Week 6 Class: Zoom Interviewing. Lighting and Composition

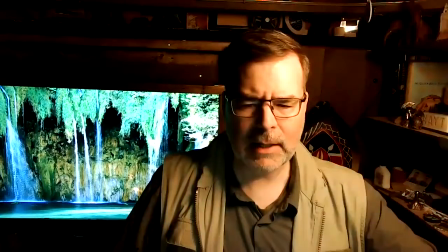I'm going to go back to this mode and I can shift the color to try to make it a bit more natural.
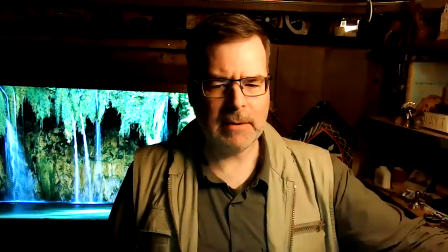That's actually not bad that's a bluish light. This is more of a warm light. Typically skin tone does better with a warmer light.
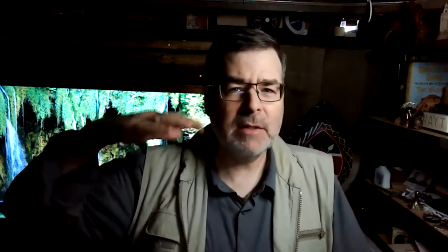Remember there's different color temperatures you have 3200 degrees kelvin which is a very reddish light this is a bluer light so
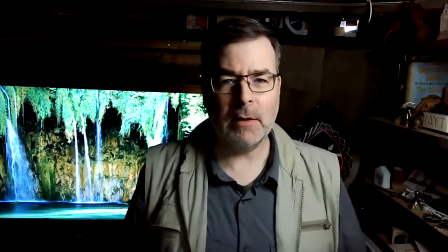this is more like 5600 degrees kelvin and one of the things you want to do is you want to try to match the color of your light so because i know that's
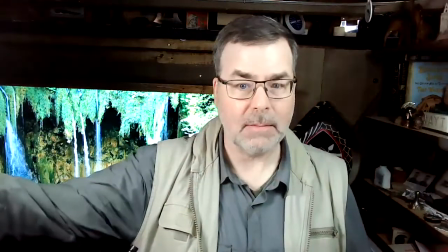a bit of a bluer light uh this is going to be actually pretty good it looks pretty fantastic come to
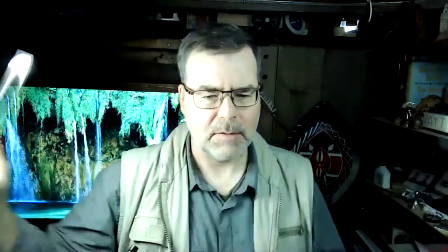think of it but this light color matches the light color over there um and you get a pretty nice light
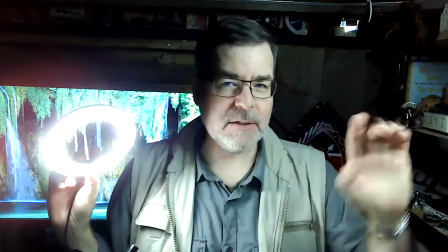uh this light you don't want again we don't like flat lighting so one light should be a little brighter than the other and the way you can do
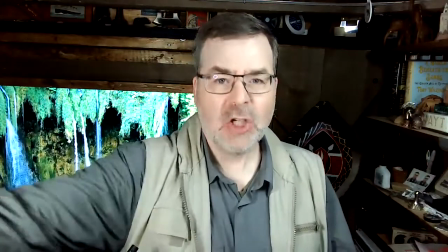that is just move the light see by moving it forward or backwards i can change the intensity of the light there's a few things we look at when we do lighting one is the direction of lighting uh which way it's hitting the person's face and we can tell that by looking at the shadows we look at the intensity of the lighting what's the lighting like level up or down.
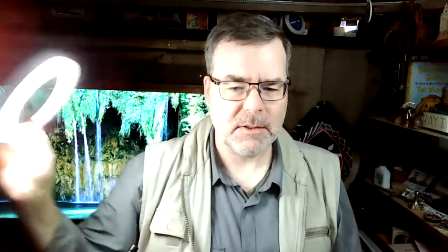Harder soft lighting. This is fairly soft. You can see the shadows in the background are pretty soft. Anything that's diffuse lighting is a nice soft lighting. Anything that is a direct lighting, direct lighting is a very hard light. I'm just going to plug this in and show you, but I'm afraid the zoom will crash again. But direct light is something with a lot of this is a soft light so you see shadows but they're softer shadows uh actually I can show you that this light this light here this is something I got again this is just from Lowe's for 12 bucks uh this light's been around for 100 well not 100 years but my dad had almost the exact same light in the 60s so they've been around forever
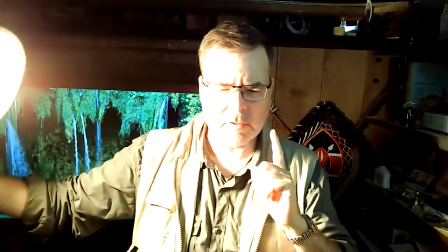but direct lighting is a lot harder shadows uh you can see behind me
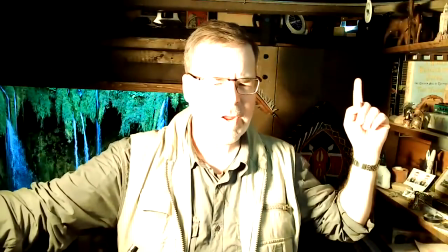see the shadows behind me uh very hard lighting uh very dramatic used hollywood loves dramatic lighting um i actually really like that clamp light it's a great light for 12 bucks um and then uh i just buy a light bulb that is if you when you buy light bulbs look at the package it will tell you in my adventure locker i believe i have a light bulb here somewhere um well here's some here yeah these are smaller light bulbs but but on the package you can't see the light it's so bad here let's turn this on look at this beautiful let's do some product lighting uh can you read 2700 degrees oops are we still recording uh yeah so if you look here right at my finger let's dial the light down a little bit 2700 degrees kelvin i know that's a very reddish light uh they sell light bulbs as warm light bulbs if you look It'll be 2,700 degrees Kelvin to about 3,200 degrees Kelvin, C-K-E-L-V-I-N. Can you see that? And the blue light is about 5,600 degrees Kelvin right there.
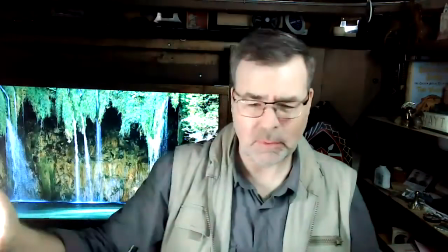And it's a very different color. This is more of a blue light I've got going on here. And it actually looks pretty good.
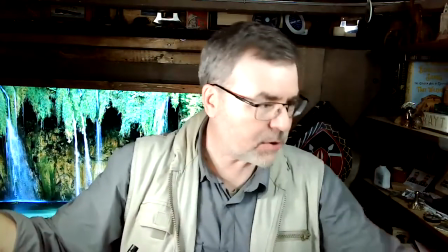So if I was to change this other light over here,
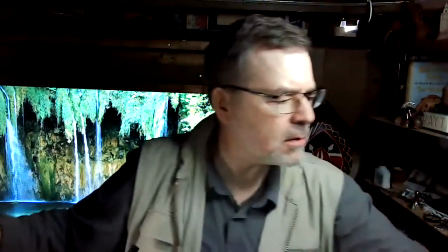my main light to, let's change it to more of a red light.
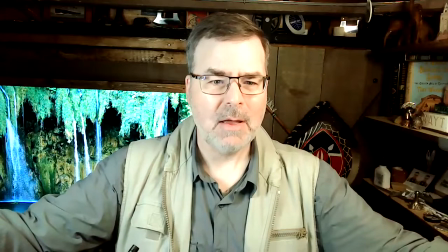Okay, so now the lights don't match. so you don't get quite the same color. I don't know how good your monitor is, but this color, it doesn't quite look right.
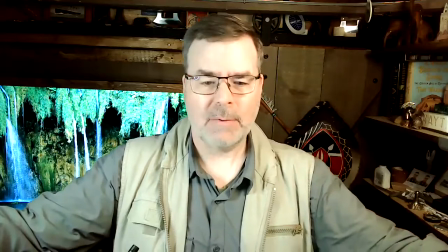See how it looks kind of off? And that was the problem, is I was mixing my light colors.
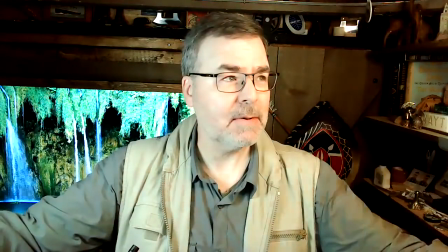So you want to try to match them up, and that's the match right there.
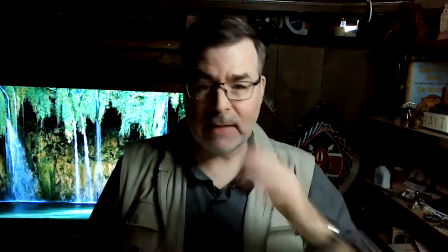Okay, so you're going to get better lighting. And when you're doing your lighting, you got a main light. This is very dramatic. You can certainly do interviews like this if you wish. Again, I would suggest if you're going to do an interview with one light, you use some kind of a soft bounce light. that's why tighter shots are better and if your phone has multiple cameras on the back of it the best one is the longer lens like zoom it in use the zoom lens don't do the squeeze zoom but if you have an optical built-in lens back up your camera and go to two times or three times zoom and you're going to find that the picture actually just looks a lot better all right so I think that looks pretty good again I'm going to put this up higher so this light actually let to go to the wide shot so you can see what I'm doing.
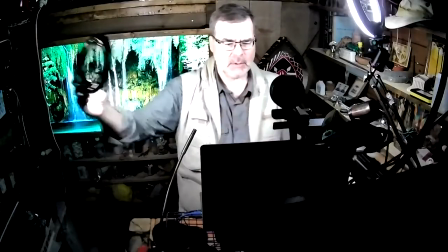I'm going to put it a 45 degree down angle, 30 degrees off the axis. So it's going to be up here.
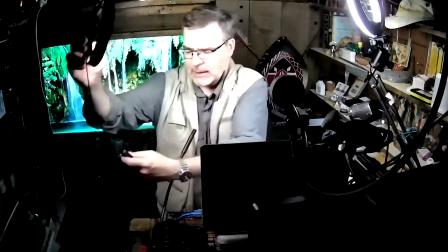This is a smaller light. I can also adjust the light level on this. I don't want it to be quite as bright.
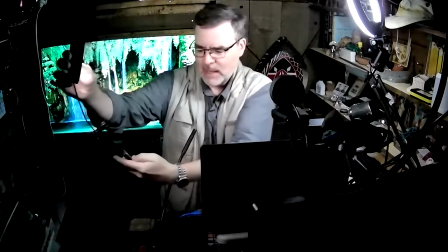I want some shadows. Do you see how there's more shadows now on my face? If I turn it on up, it's going to be, again, oops, that's too much.
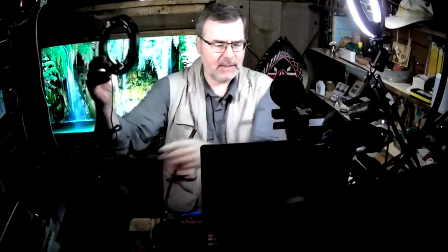It's going to be a little flat lighting. We don't want flat lighting.
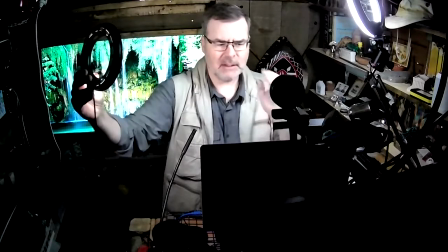We want a little bit of, look at that see how just by moving it just a little bit gets you that nice little uh bit of character to your lighting makes it a
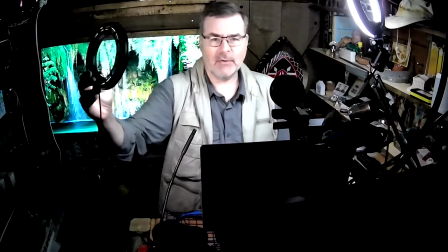bit more realistic right nobody wants to think they're interviewing a campbell soup cam because it's uh it's perfectly lit okay
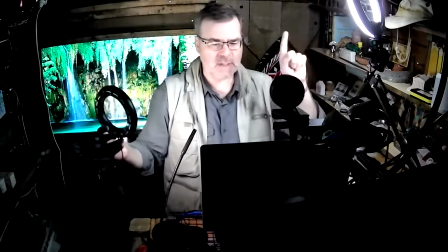so that's the light you're seeing here is just that ring light and this light here this is an
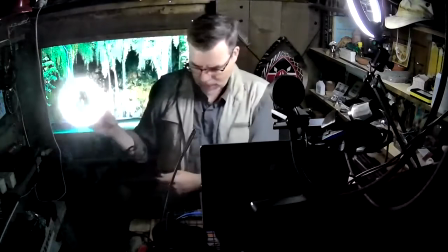extra light and if you don't have this if you have say a
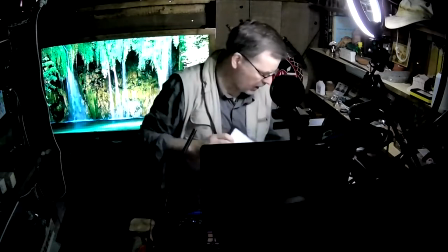battery operated uh light this the panel light
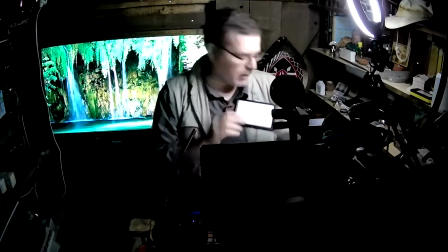uh believe the if you're using the battery operated panel light it's 5500 degrees kelvin
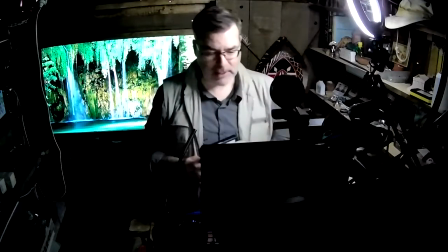so that's bluish that's going to match the this ring light here and i can use this as well um a
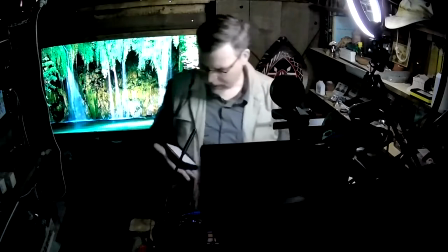lot of lights have the mount in the bottom this one does as well this is just a little panel light that i can use to fill in the light But again,
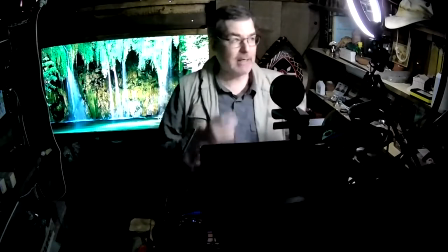I can just use the second light or actually, if you want dramatic lighting, you can use the just the key light. All right. So let's go back to this camera here. Medium close up. It's fairly tight. Watch for things like this.
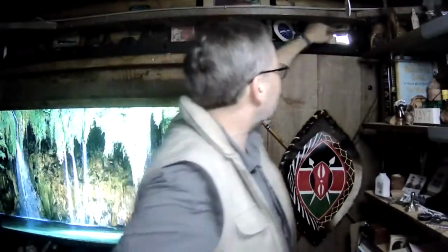This is from Alaska. That is a I don't remember the name of it, but it's a cutting blade that they have.
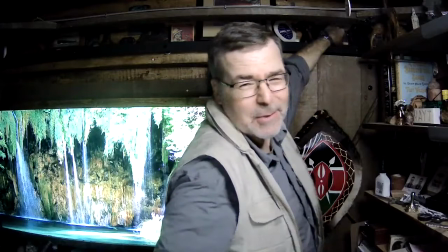So that it's steel. I want to say Ulu. I think it's an Ulu knife. I think that's what they call it. But now you can't see it. it's it's I turn it so I'm I'm proactive with my environment um do I want this in the background
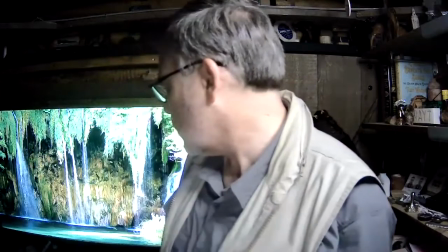let me actually turn that off just so you can see uh just to be fair so you can see what um this looks like if I was in
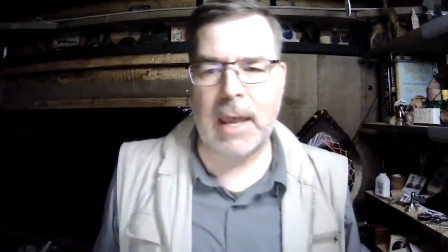my let's say I was just in my apartment and I had no tv behind me
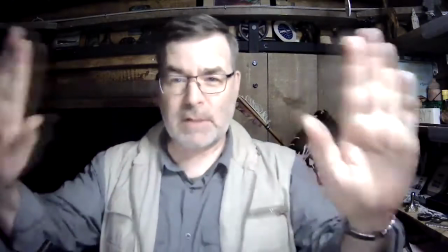um I got a lot of shadows try to move the subject away I have a very tight space here so
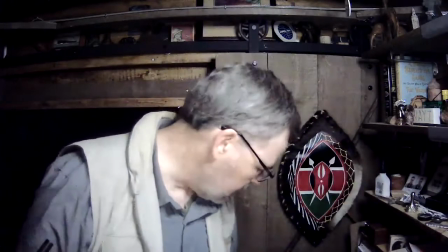I'm limited how far I can move out but what I can do is I can add a light behind me I'm just going to use the ring light for this but I can use any light well here I'll show you so here's a here's a here's a battery operated light I can use
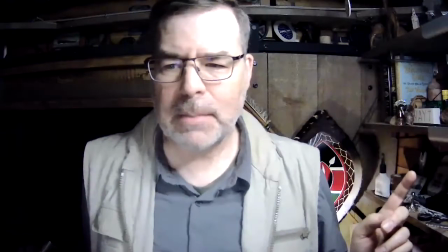this behind me to punch up some of the some of the color
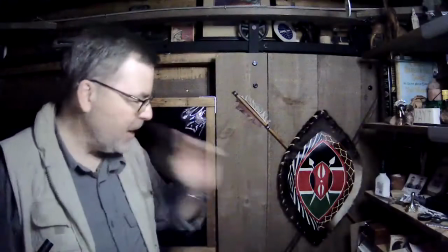the problem here's the thing with light light activates the color so
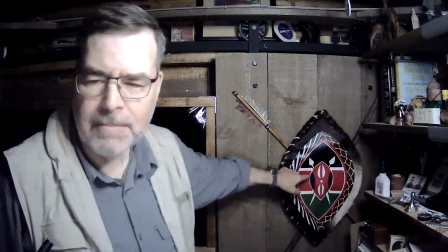you see the red in the Maasai shield here is fine but
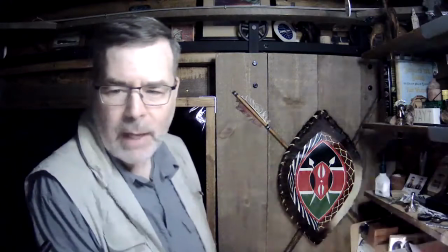as I put more light on it you get more red see that punchier right and the green
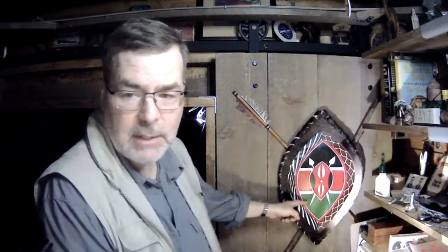really comes out see that that doesn't look that looks really dark until you hit it with light so what I can do with this little light again
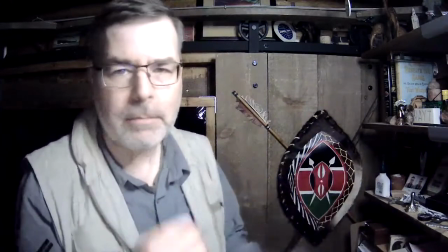you can dial the temperature up and down on or the temperature the volume and sometimes you can change the color temperature try to match the color temperature unless you want kind of a bluish look somewhere I have it's so dark here I can't see I have lighting gels that I use to cover over my lights to add color I can put blue or different colors on them but this light I can do it two ways you can't really
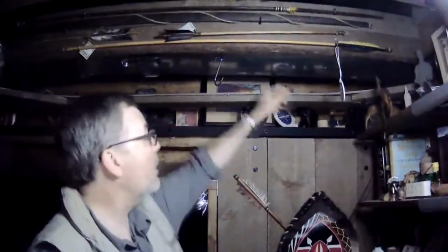see here this is a metal duct I can actually
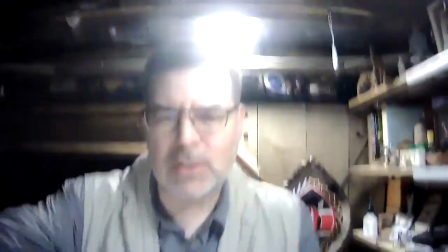stick it on that's magnetic so I have to lower myself down
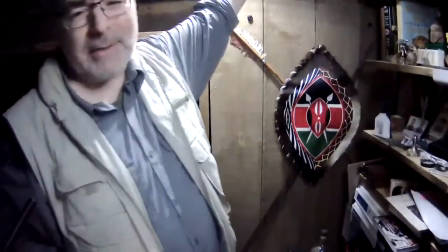but I could and it's probably too bright I think there's another level of brightness here it's
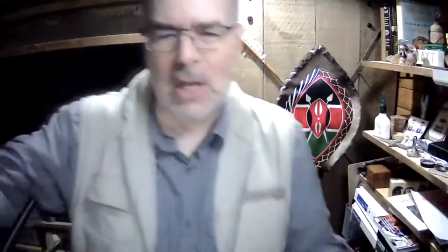like going up or down i can't tell i could use something like that to throw
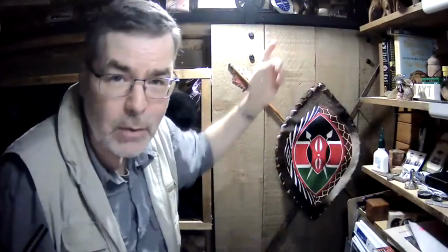a backlight it's too bright so i'd have to dial it down this is an led light so i could actually if i wanted to i like to carry tissue around
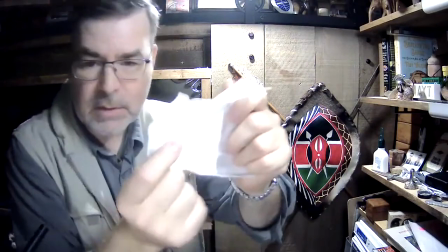with me normally i have tissue here i can use some just just tissue to cover the light to knock the light level down